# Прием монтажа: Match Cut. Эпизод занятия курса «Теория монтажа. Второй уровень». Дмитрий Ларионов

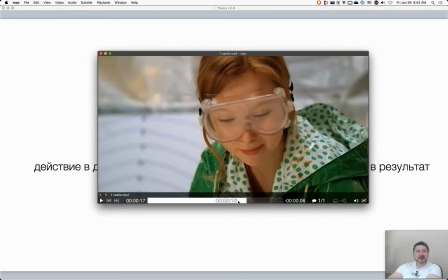(16:57)
Вот. Ну, обратите внимание, на мужика летит каменная глыба, орудие.
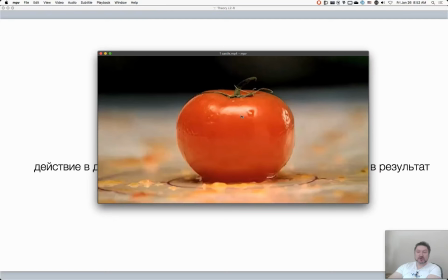(17:06)
Но вместо того, чтобы показать, как расплющило мужика, естественно, там будет уже и рейтинг другой, там же будет не для детей, а зачем нам это нужно, когда можно взять и расплющить помидор.
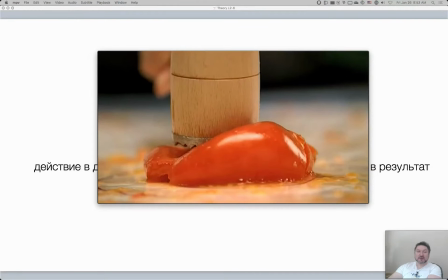(17:18)
Но при этом, благодаря такой метафоре, мы, надеюсь, мы же все поняли, что произошло с мужиком. Да, что он не то, что типа такой, как железный Халк такой, ха, откинул эту горгулью в сторону, такой типа, вот, ну и денек сегодня.
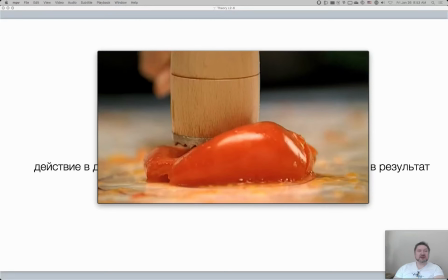(17:33)
Да? Вероятно, с мужиком произошло примерно вот то же самое. То есть такая же у него была сейчас, у него такое же сейчас агрегатное состояние, как у этого помидора. Вот, вот как выглядит действие в предполагаемый результат этого действия. Зачем, как я уже сказал, это нужно?
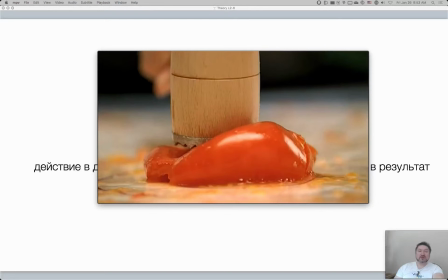(17:48)
Опять же, чтобы не усложнять съемки, потому что актеры обычно против, когда на них сваливают гранитные глыбы. Это во-первых. Во-вторых, актеры быстро заканчиваются, если на них действительно бросать гранитную глыбу. Сложно бывает находить потом похожих актеров, чтобы дальше отыгрывали. Поэтому, в общем, куча сложностей.
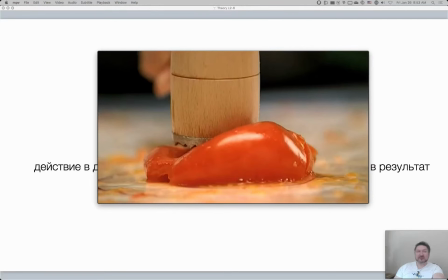(18:06)
А помидоров много, поэтому помидоры долбать молотком проще, чем актеров. Это с одной стороны. С другой стороны, конечно же, легкость бюджета.
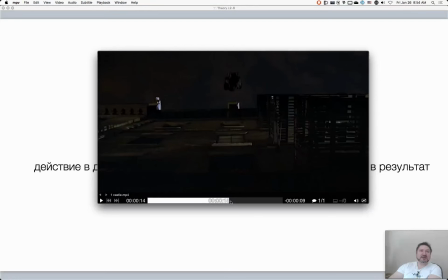(18:15)
Потому что мы могли бы, ну не мы, допустим, создатели сериала, могли бы там потратить деньги на компьютерную графику, как мужика размазывали. А зачем? То есть ничего сверх того, что мы здесь уже показали этой сцены, не было бы достигнуто. Поэтому зачем тратить бюджет, когда можно вот так вот емко и лаконично это показать?
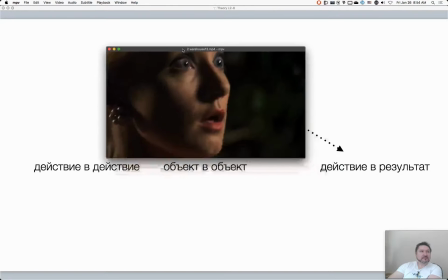(18:33)
То же самое вот в этом примере. Если вы не смотрели этот сериал, это «Хранилище номер 13»,
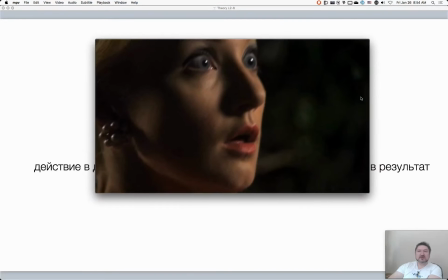(18:40)
здесь, конкретно в этой серии, злодей ходит и превращает людей в хрустальные статуи. И вот, одно, дальше что хрустальные статуи, то есть, нет! Ее можно
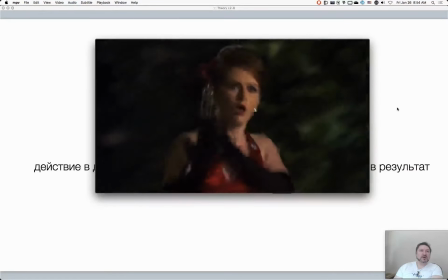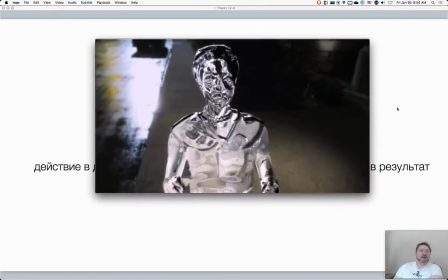(18:58)
толкнуть.
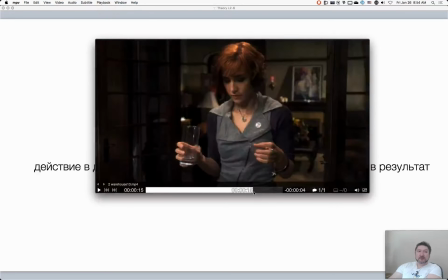(19:03) Я заставляю тебя нервничать?
Но! Конечно же, можно было замоделить эту статую, тем более, что она уже замоделена,
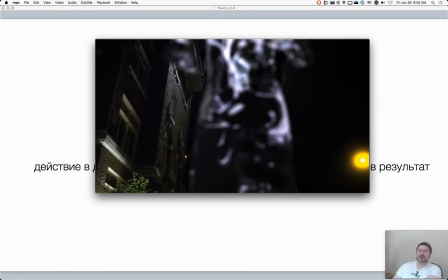(19:13)
рассчитать ее траекторию разлета кусочков, как она бабахнется. Но это очевидно, учитывая, что сериал не с самым большим бюджетом, это очевидно было дороже, чем просто долбануть стакан. Стакан разбить в кадре вообще 3 копейки стоит, да, если вообще что-то стоит.
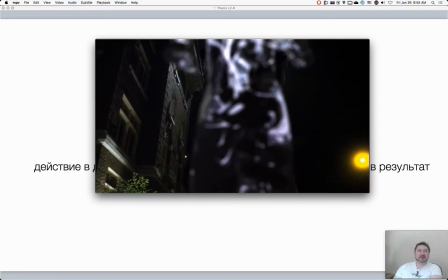(19:28)
Да? Поэтому зачем тратить бюджет для показа чего-то, что можно передать с помощью просто обычного дешевого стакана. Поэтому здесь тоже... Та же самая. Здесь нет, конечно, возрастного рейтинга, потому что от разбивающейся фигуры рейтинг 18+ не получить. Поэтому здесь причина не в этом.
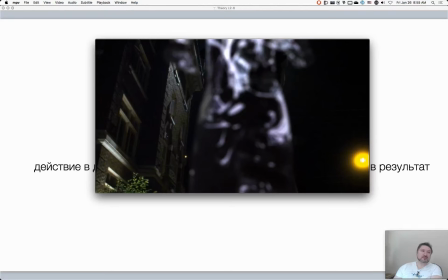(19:46)
А вот потратить бюджет можно было бы впустую, а можно и вот так вот сэкономить. Дальше. Тоже прикольный матчкатик в неожиданно прекрасном фильме «Кик-Эс».
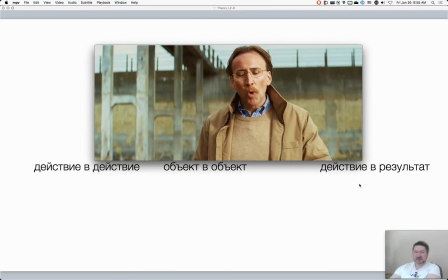(20:01)
Причем по названию я в жизни не догадался бы, что он действительно прикольный.
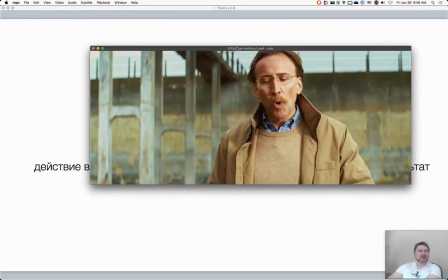(20:06)
И трейлер у него, кстати, какой-то хреновый. А вот фильм оказался, на удивление, неплохим.
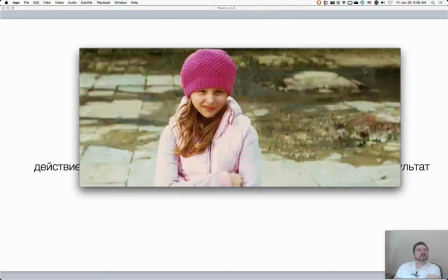(20:12) Еще два раунда, без нытья, без жалоб. И тогда по рукам, юная леди.
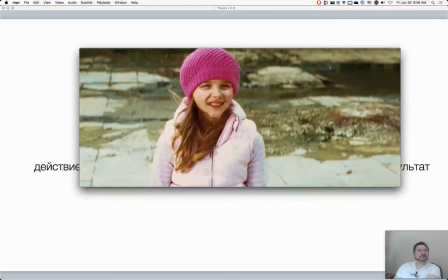(20:19) Да, мне большой с сиропом. Отлично, куколка.
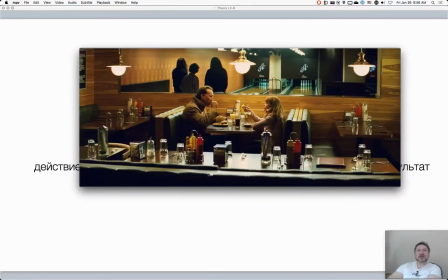(20:27)
Так. А что же здесь, матч катится?
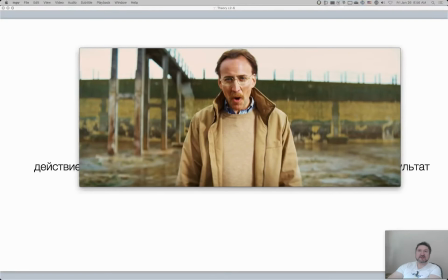(20:33)
Ну, напоминаю, это все еще действие в предполагаемый результат этого действия. И расскажите мне, почему здесь это все-таки матчкат? Что предполагается, что мы видим вместо того, что должно быть на самом деле? Ваши варианты. Где же здесь матчкат?
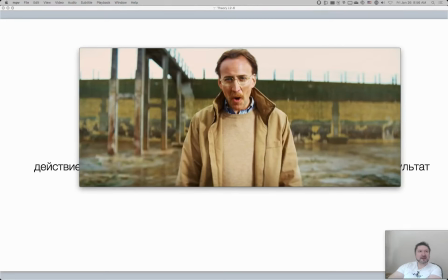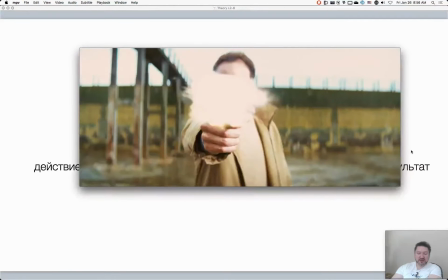(20:58)
Точно, абсолютно верно. Мы после того, как он поднимает руку и стреляет, ожидаем, что должна вылететь пуля, особенно после вспышки.